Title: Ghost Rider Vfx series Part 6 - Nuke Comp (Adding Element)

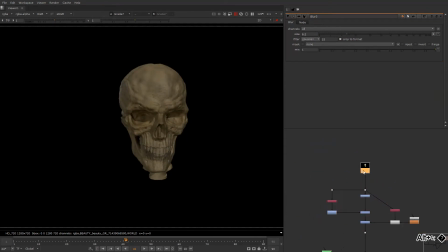16:37 slightly to lose some this, and we're gonna lose some speck as well from the over here. We'll take this,
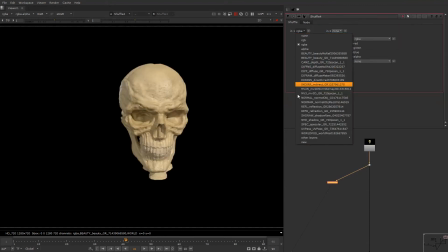16:50 go here, specular, and we'll change it to from, and slightly till here, like halfway we're gonna lose the speck
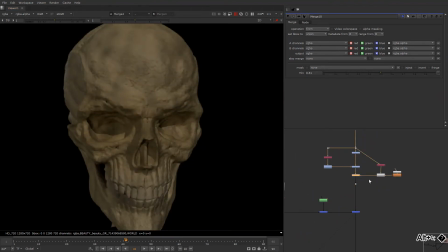17:10 to make it look less shiny and all. So we have this kind of texture, and we're gonna create another
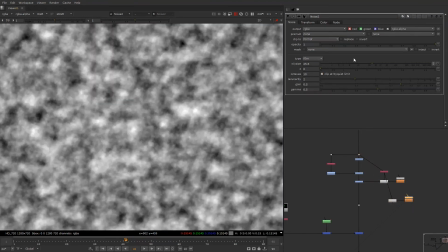17:22 same thing, but this time we'll just go slightly like this,
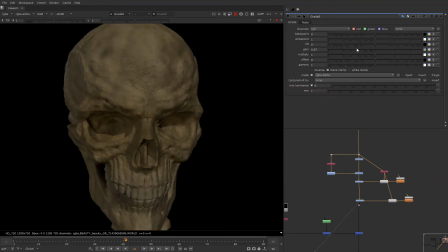17:30 so we have much more of that. Adding some kind of texture really makes it good, as you can see right now.
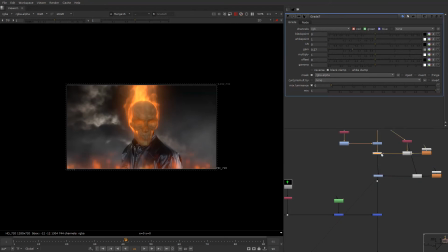17:46 So just slightly, I think so we can just go back in this slightly,
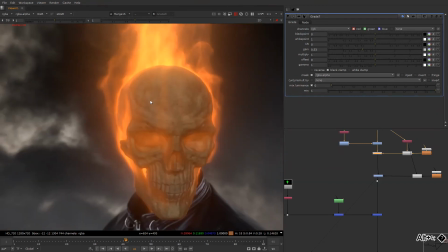17:56 so there is some kind of texture, as you can see. So now we need to add a glow or like this in certain areas like this and this. So what I'm gonna do is
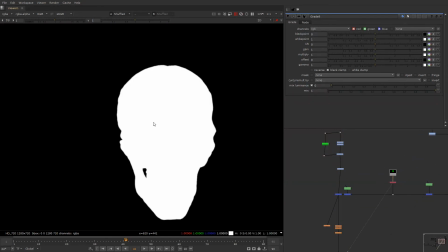18:14 take this skull mat, which is this one, and we'll go in for our fire.
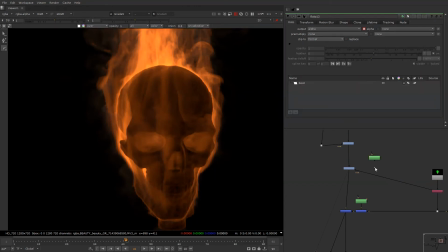18:21 We're gonna mask it over here, and we'll take a roto for our skull, and slightly on this skull area we're just gonna brighten them up. And we need to definitely we need to like
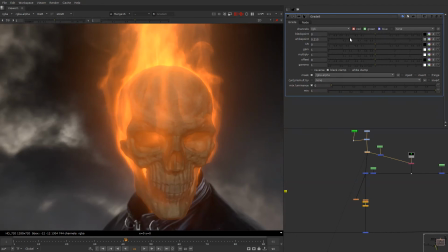18:42 work on every frame, need to keep that, and we'll just increase the glow on the his head. So now we can see that there is a glow, like there's a fire detail right now, so we'll just make it much more contrastic
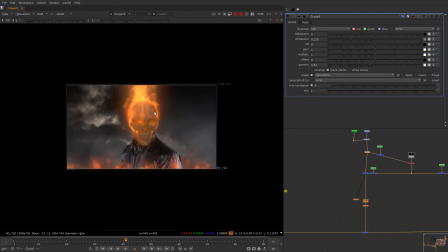19:00 like this, so we can read the glow or read some kind of detail on the head,
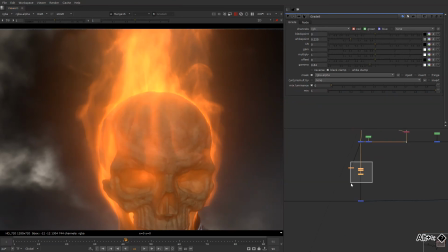19:05 and which is kind of glowing right now, which was needed. We'll close this glow for now.
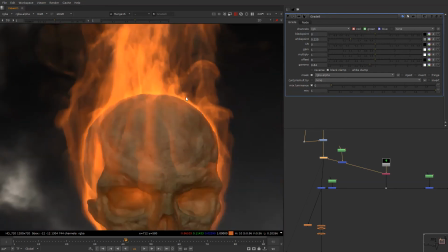19:13 And definitely if the film my system would have been better, so I would have rendered the much more detailed film effects,
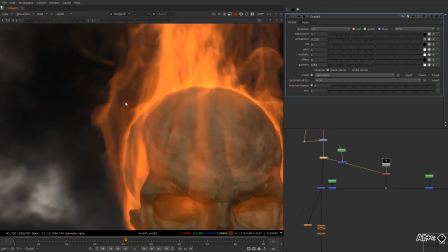19:21 simulation would have been much more detailed, so we would have got a much more detailed fire, but definitely that's okay for now.
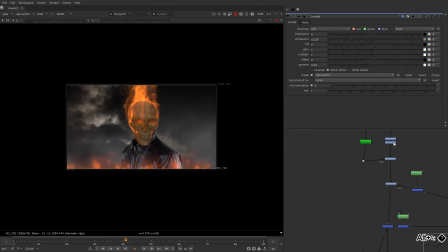19:33 Now just adding a bit of red to our fire will help it. Slide a bit of red like this, and let's just add some glow,
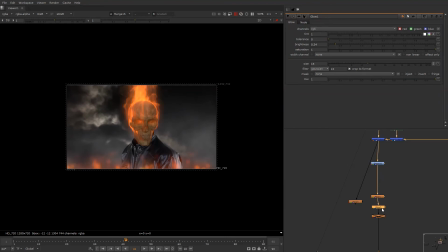19:52 less over here like this and this. So this is looking quite good right now. As you can see, the comp is still looking good.
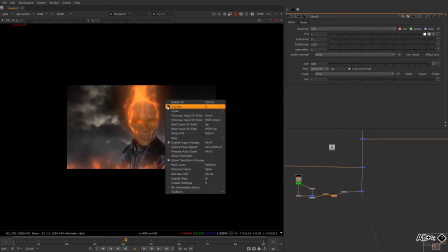20:06 So what we did is within the small steps like this, we just almost got a good output. Now I need to
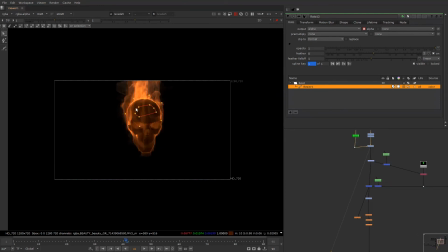20:18 rotate this quickly.